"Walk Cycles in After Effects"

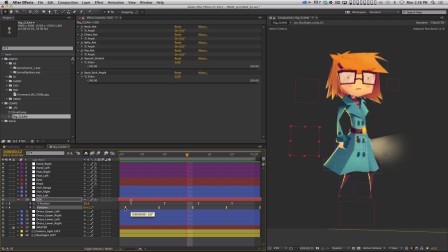[20:52]
But if you click on the word rotation, it selects everything. Then I can just slide these back a couple of frames, or maybe even slide them back 4 frames, right? And so now you're going to get this little leading movement with the rotation, right?
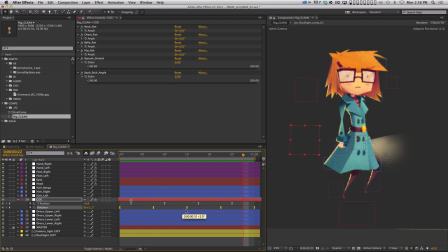[21:06]
And it's a little too much. So let me pull this back, maybe so it's only 1 frame preceding the walk. Okay? And now it's starting to feel like there's a little bit of weight to Jenny, okay? Okay, cool.
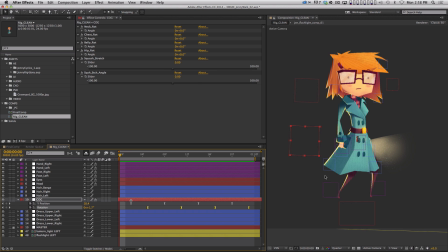[21:23]
So since we're still working on the bottom, we're basically working on the bottom half of this animation, why don't we talk about what the dress should be doing, right? Morgan, who made this rig, had the brilliant idea of putting little puppet pin controls on the dress itself, right?
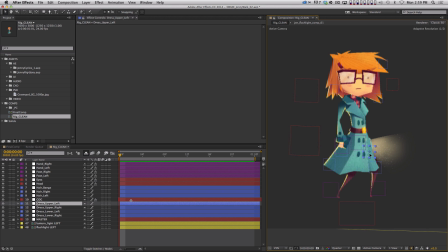[21:40]
And so if I grab one of these controls, I can actually move the dress.
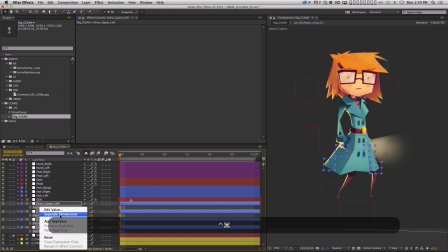[21:45]
And so what I'm going to do is I'm going to open up the position property on all of these, separate the dimensions, and I'm just going to put keyframe on Y position for all of them.
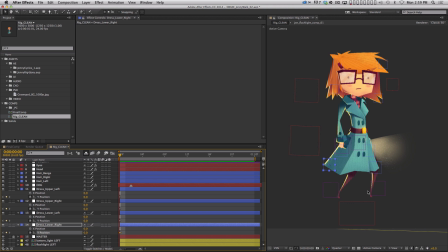[21:54]
And again, think about what's happening in this pose. All of the weight has been pushed down towards the ground. So all of these puppet pins are going to shift down a little bit. Okay, so I can just select them all and nudge them down.
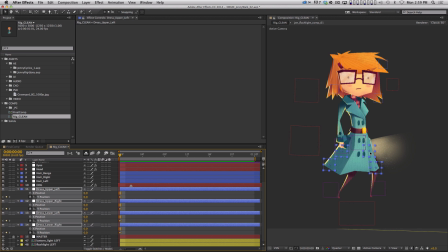[22:09]
And what I probably want is for the higher part of the dress to not move as much. So maybe I'll do this in 2 steps. I'll pick the upper puppet pins and I'll just nudge them down maybe 4 pixels, right?
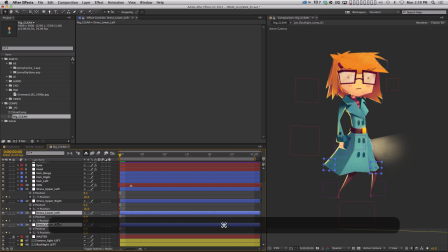[22:24]
Just tap 4 times. And then the lower part of the dress can move a little bit more. So maybe do like 8 times. Okay. And then we're going to go to frame 6.
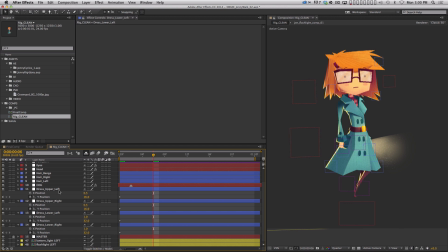[22:37]
And this is where now everything's moving up. So now we'll move these back up. So the upper left will go up 4 frames. And the lower left and lower right will go up 8 frames. Cool.
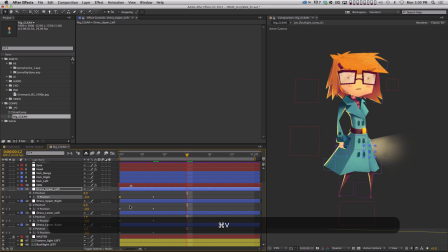[22:51]
All right. And then we'll go to frame 12. And I'm just going to one at a time copy each of these. And then I'm going to want that to repeat. So I'm going to select all the keyframes on each layer and copy paste.
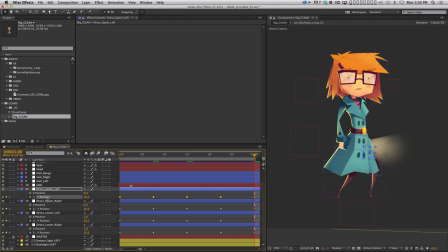[23:05]
Okay. And then I'm going to go to the last frame and I'm going to click Y position 1 layer at a time and copy paste again. So now I can offset this and still have the keyframes looping. I'm going to grab all of these. I'm holding Command and just clicking each property and hitting F9 for easy ease.
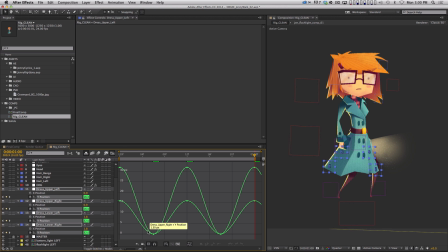[23:24]
And then I'm going to go to my graph editor and I'm just going to actually one at a time click and hold shift and click on each of these positions. Here we go. So there's 1, 2, 3, 4, and then click on each one.
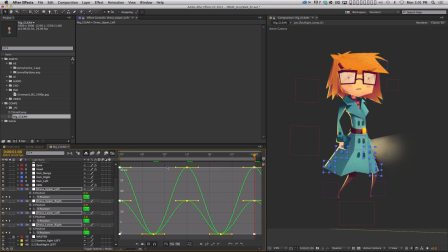[23:43]
So now I've selected every keyframe in the curve editor and I can pull the Bezier handles like this so that there's more of a hang to that dress, right? It's gonna ease a lot more strongly into position each time.
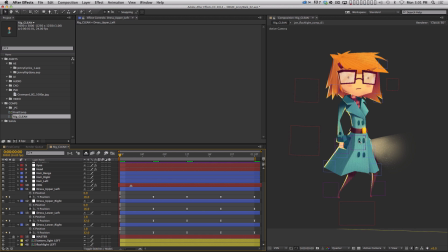[23:58]
And then, the top of the dress is probably gonna move a little bit sooner than the bottom of the dress. So I'm going to take these bottom keyframes and I'm going to drag them. Well, first thing I need to do is go to the last keyframe, put a marker on every layer, and then move that marker to the first frame.
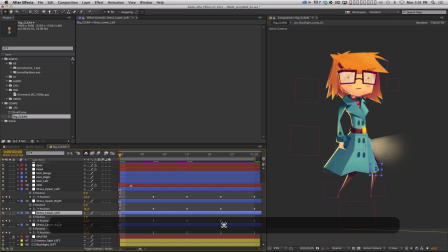[24:16]
So now I can offset things. So now I could take the lower left and lower right nulls and I could just scoot them forward a couple frames. And maybe the upper left and upper right, I could scoot forward 1 frame. Right?
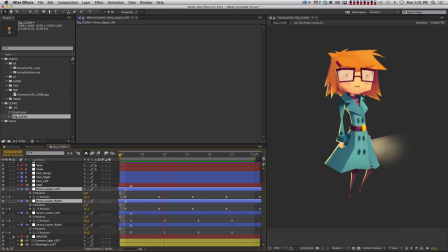[24:28]
And so what this should do is give us a little bit of overlap where as the weight comes down, you're going to see the the coat kind of react. Okay? And you can decide if you want more or less. Like the bottom of the coat isn't moving very much and I would like it to move a little bit more.
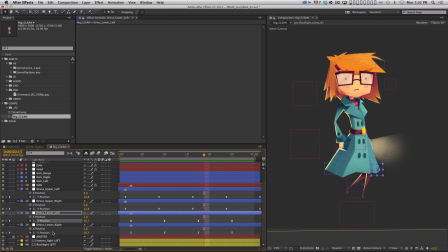[24:45]
So here's a cool trick. What you can do is select, go to your curve editor select both properties, and then once again, you just click on both properties and it will select every keyframe here. And what you want is the transform box.